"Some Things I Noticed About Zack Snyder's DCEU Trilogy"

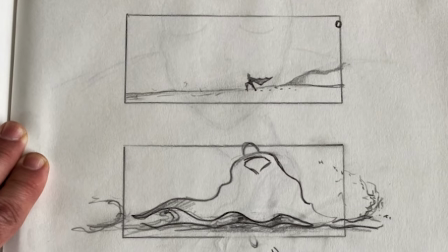0:00 There's a saying that movies are born three times. Once when you write them, once when you shoot them, and once when you edit them.
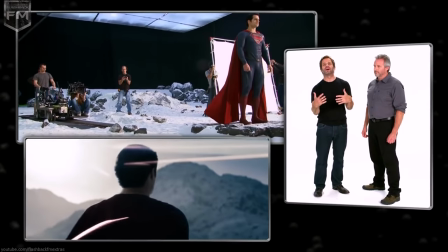0:07 Each part of the filmmaking process gives the story the opportunity to be seen from a different perspective,
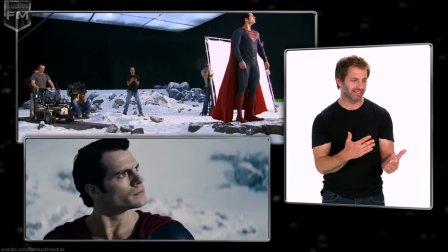0:12 as words on the page are then spoken by actors, and then given context by the other sounds and images that surround them.
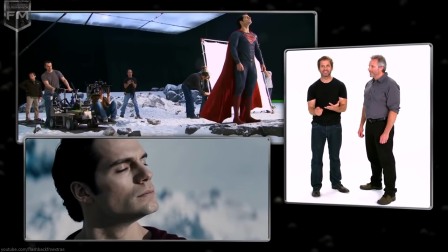0:19 But I think that movies are actually born four times, and the last time is with the audience.
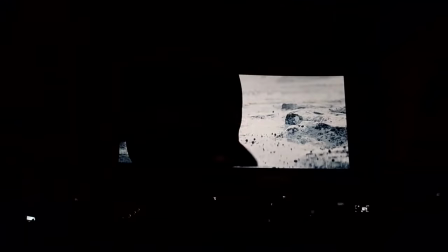0:25 Because as audiences, we only spend a few hours at a time with a movie, sometimes never revisiting it again.
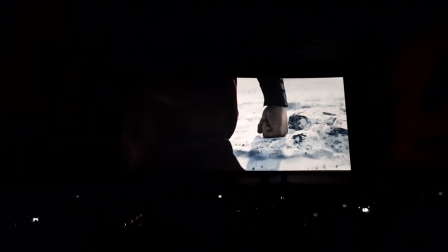0:32 And rather than the layers of meaning and context that the filmmakers have built up over months or years,
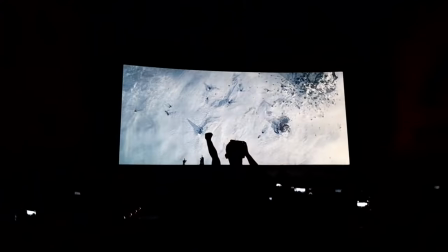0:37 our only frame of reference is what we bring into the theatre with us.
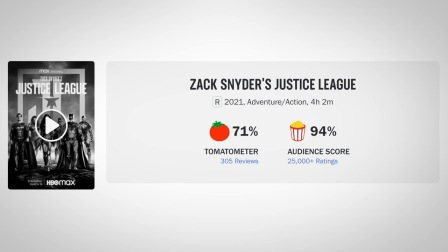0:41 This means that not everyone's gonna have the same experience with every movie, that whatever the filmmakers may have intended the movie to say,
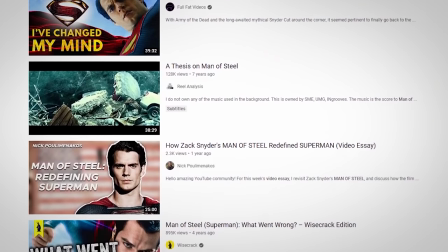0:48 it's ultimately our own individual reaction to it that matters the most.
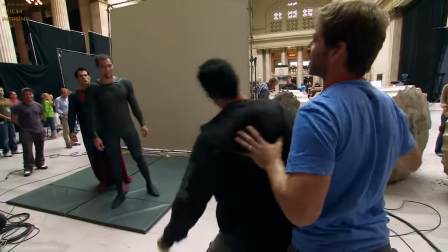0:52 This is kind of a long way of saying I don't think the things I'm going to talk about in this video were necessarily Intended by the filmmakers and also that
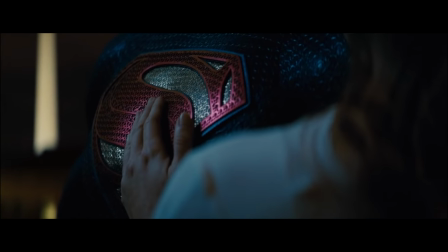1:00 I don't think it matters Human beings like to find patterns and things and give them meaning stars don't intend to form constellations But
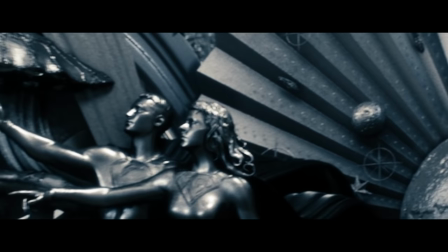1:08 people still noticed their shapes and decided to use them to help navigate the world around them So
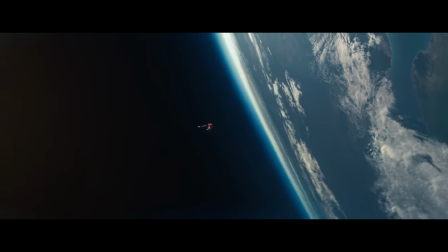1:14 here's how to navigate Zack Snyder's DCEU trilogy with some things I noticed First, we need to know a few things about Superman.
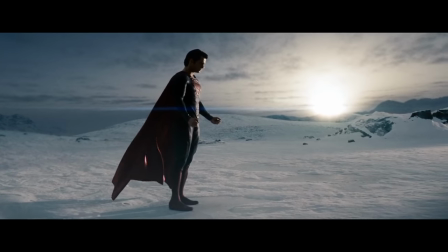1:24 He wears a blue suit with a red cape, he gets his power from the sun, and he hangs out at the Fortress of Solitude in the Arctic.
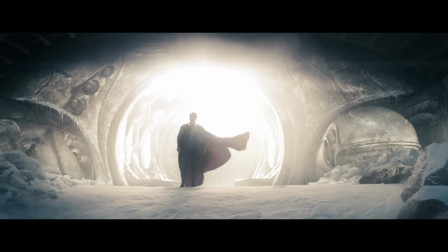1:31 Pretty basic stuff, but it lays out the foundation of a visual motif that,
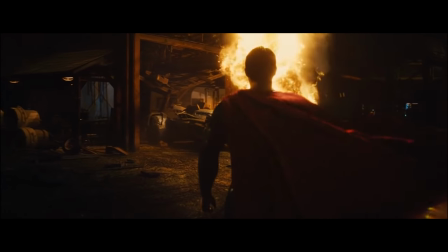1:35 intentional or not, seems to run throughout all three of Snyder's Superman-adjacent movies.
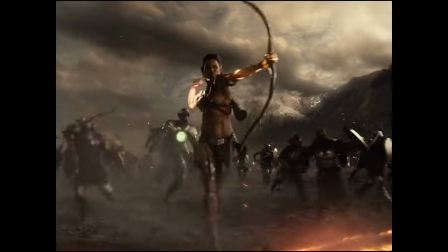1:41 Since Snyder's going for a more mythological take on the DC superhero world, there's a lot of elemental forces at play in his movies,
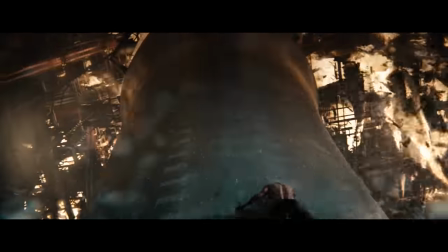1:49 specifically fire and water and how they relate to the Superman character. First we have fire,
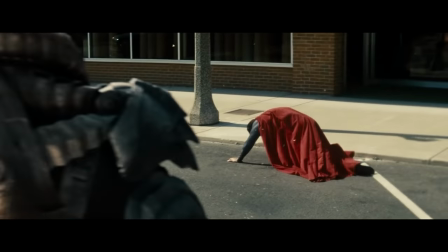1:55 usually a destructive force and it's tied to his red cape which is referenced by characters who are concerned about the danger Superman poses.
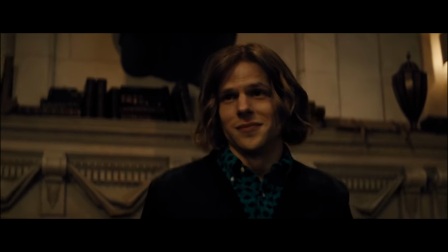2:03 The red capes are coming. The red capes are coming.
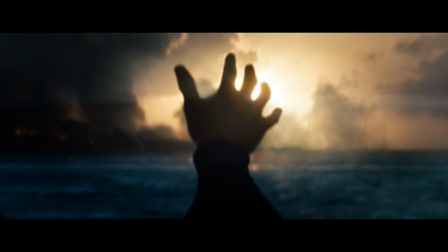2:08 But fire is also connected to the sun and it's the source of Superman's unearthly power so it's connected to his home planet of Krypton as well.
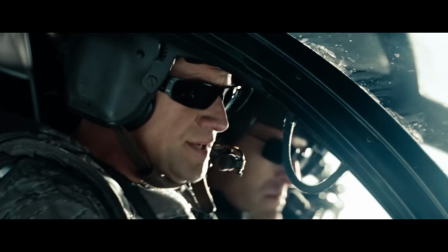2:16 In contrast, water is tied to Earth, and the characters who see him as an ally refer to him as...
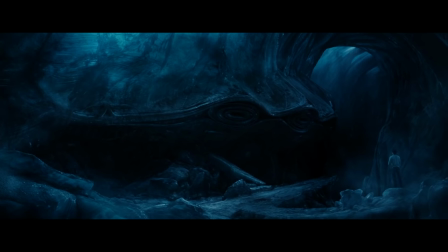2:22 Water, or more specifically ice,
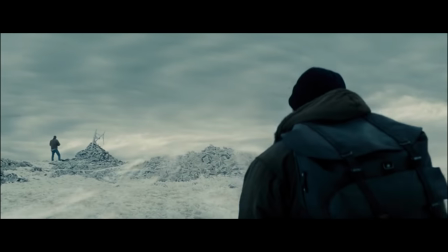2:26 is also connected to his Fortress of Solitude, and often comes into play when he's unsure of himself and he needs guidance from his fathers.
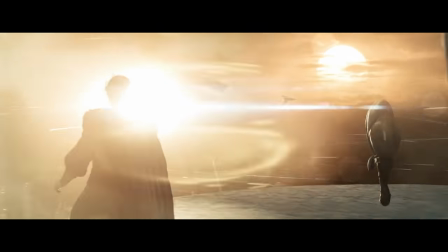2:33 These motifs are put on display right away in Man of Steel, with the prologue set on the planet Krypton.
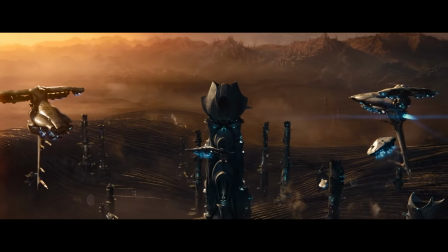2:38 Depleted of all its natural resources and on the verge of a civil war,
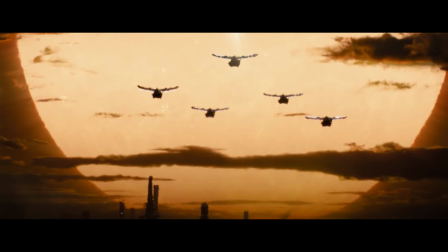2:41 Krypton is a dry, desiccated husk where the red sun looms large and the ground threatens to burst open into pillars of fire.
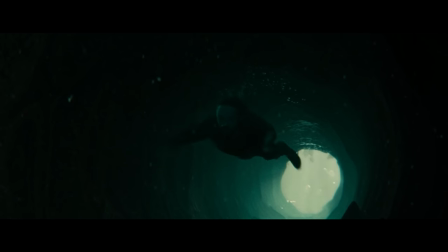2:49 The only water on the planet seems to be contained in the Genesis chambers,
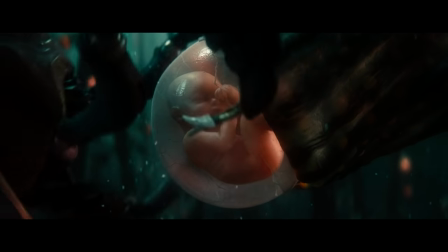2:53 seaweed-like clusters of Kryptonian fetuses whose DNA has been predetermined by a skull-like codex.
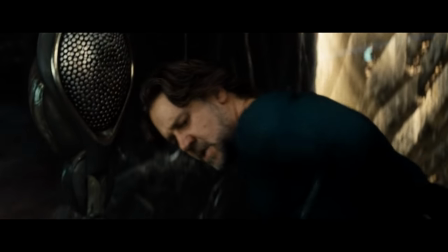2:59 Realizing that the planet is doomed,
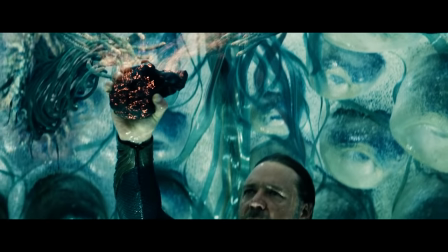3:01 the scientist Jor-El submerges himself into a Genesis chamber and steals the codex so that he can bond it with his infant son Kal-El's blood,
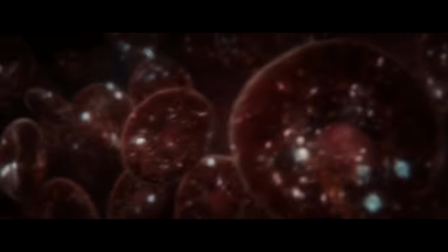3:09 which he hopes will give Krypton a second chance if Kal-El can survive the planet's destruction.
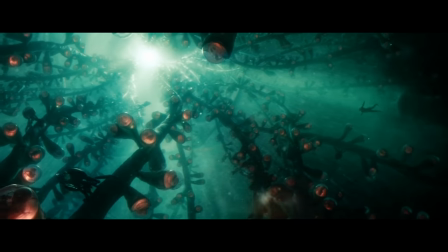3:14 We haven't been introduced to Earth yet in the movie, but by having this lingering moment in the water,
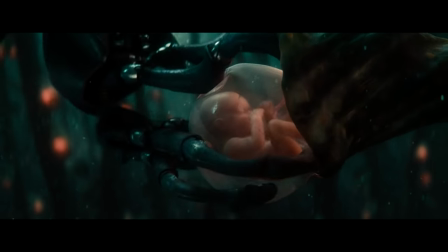3:20 the movie starts to connect this idea of Kryptonian potential being tied to water, and by extension,
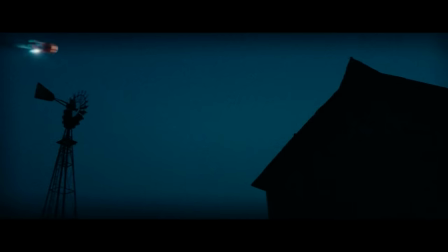3:26 the planet Earth. This connection is reinforced when, after the baby Kal-El is launched towards Earth from his doomed home, we don't even see his escape pod make impact.
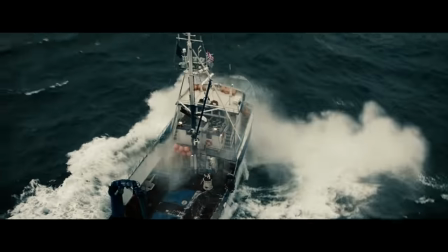3:35 Instead, the movie smash cuts to a fishing boat breaking through a rough wave and introduces us to the adult Clark Kent,
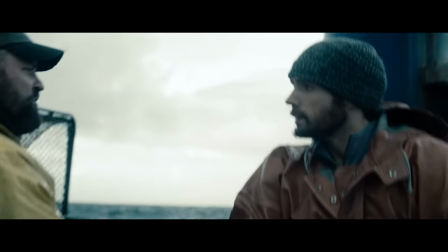3:41 just some anonymous guy working on a fishing boat. He doesn't really seem to have his sea legs, though.
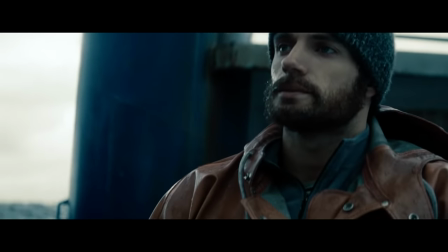3:47 It's almost as if he doesn't really belong here.
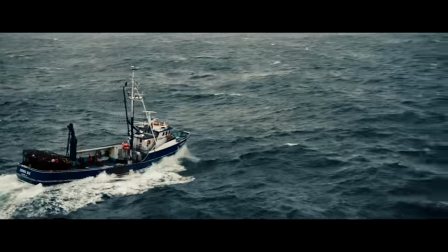3:49 This sequence also gives us Clark's first act of heroism in the movie, which requires him to abandon the rough waters of Earth and bathe himself in the fire of Krypton.